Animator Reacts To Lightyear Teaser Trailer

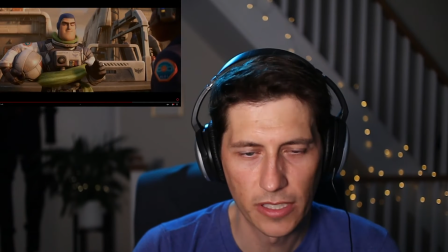Because these rigs are never, they're always difficult. Like no matter how someone rigs it, it's a challenge.
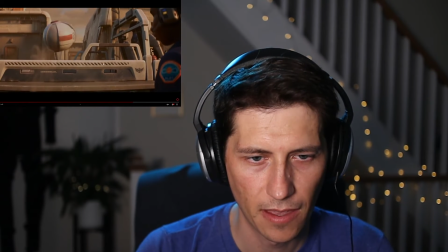But I love the amount of hang time this helmet gets here. It's just hanging out there. And then it goes down.
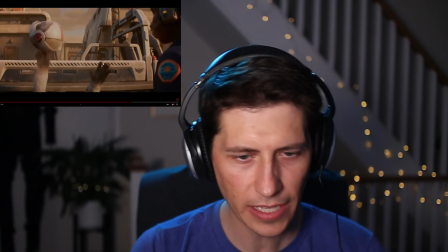Staging wise though, I'm a little confused because it looked like he was right. There's this thing right behind him.
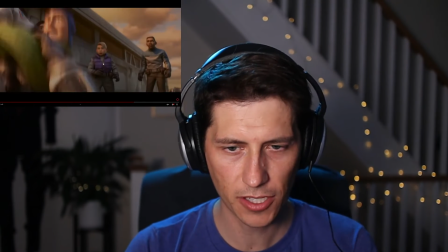And then now there's all this space in front of him on the next shot. So I'm assuming it's like cut from a different thing, but it's a tentacle.
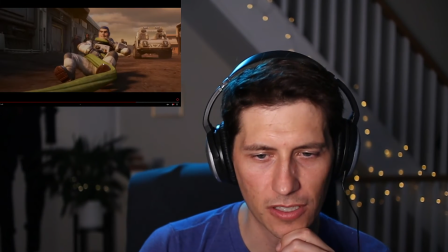So either he gets, I don't know, sometimes in trailers he's going this way.
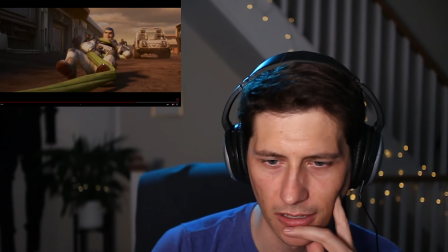Maybe that he was standing in front of that car. The staging was a little confusing to me.
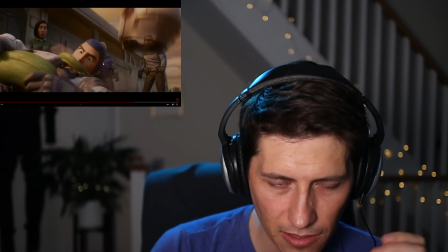I thought he was, for some reason, I thought this thing was coming up behind him.
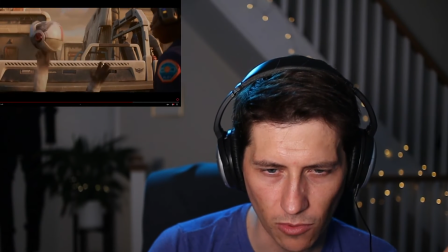Did he get dragged down to the right? That's what should have happened.
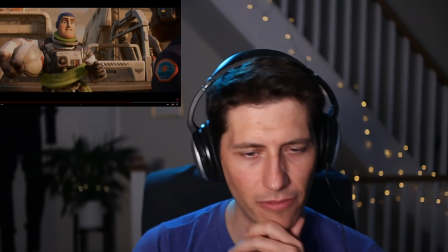I would have think he would, if they're going to indicate that, maybe have him be dragged right, because it looks like he goes straight down. And I would think he's coming at camera now.
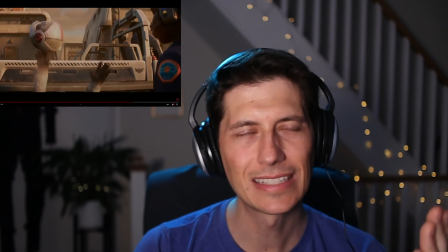Now he's going. This is a bit odd staging wise because he's looking left to right.
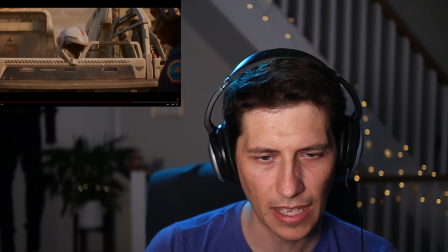And then now when he goes down, we're looking right to left.
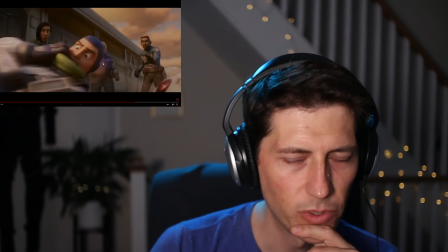So we've flipped the 180 rule, if you're familiar with that.
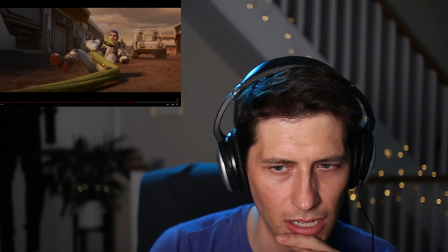So that, I think that's what threw me. And it was hard to connect these shots a little bit. But the animation on the struggle was great with the leg.
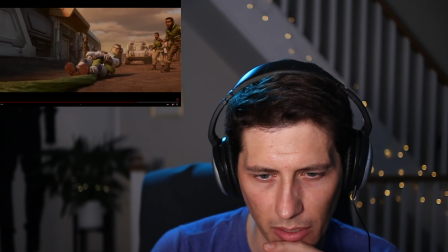Those are probably my favorite animation part of the thing, besides the Star Wars kind of cinematography moment.
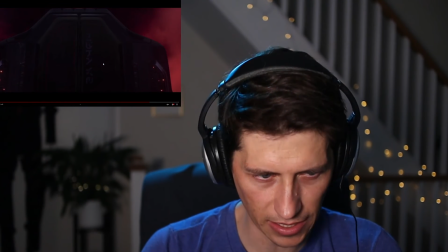That almost looked like a door for Monsters, Inc.
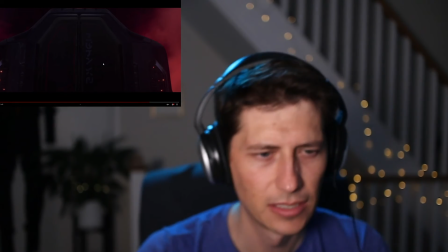It has some weird like alien writing on it though. I don't know, am I looking too much into that?
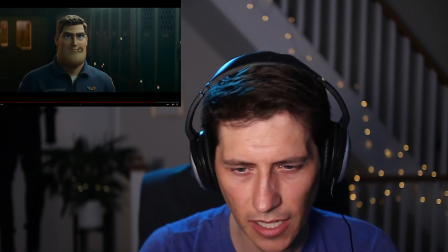I'm sure there's all kinds of Easter eggs I'm missing.
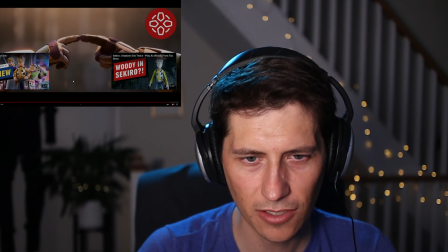I feel like she starts bending her finger maybe one frame too soon. See how her finger's starting to bend before they're touching? It made it that contact feel a little soft. Well, that's my reaction to that. It's awesome. Yeah, if you want to see more reaction videos, shoot me something to react to as a professional animator. Maybe I can give my view on it, looking at it through the lens of an animator's eyes. Thanks for watching, and you can find out more and learn from my courses at digitalcreatorschool.com. Thanks for watching.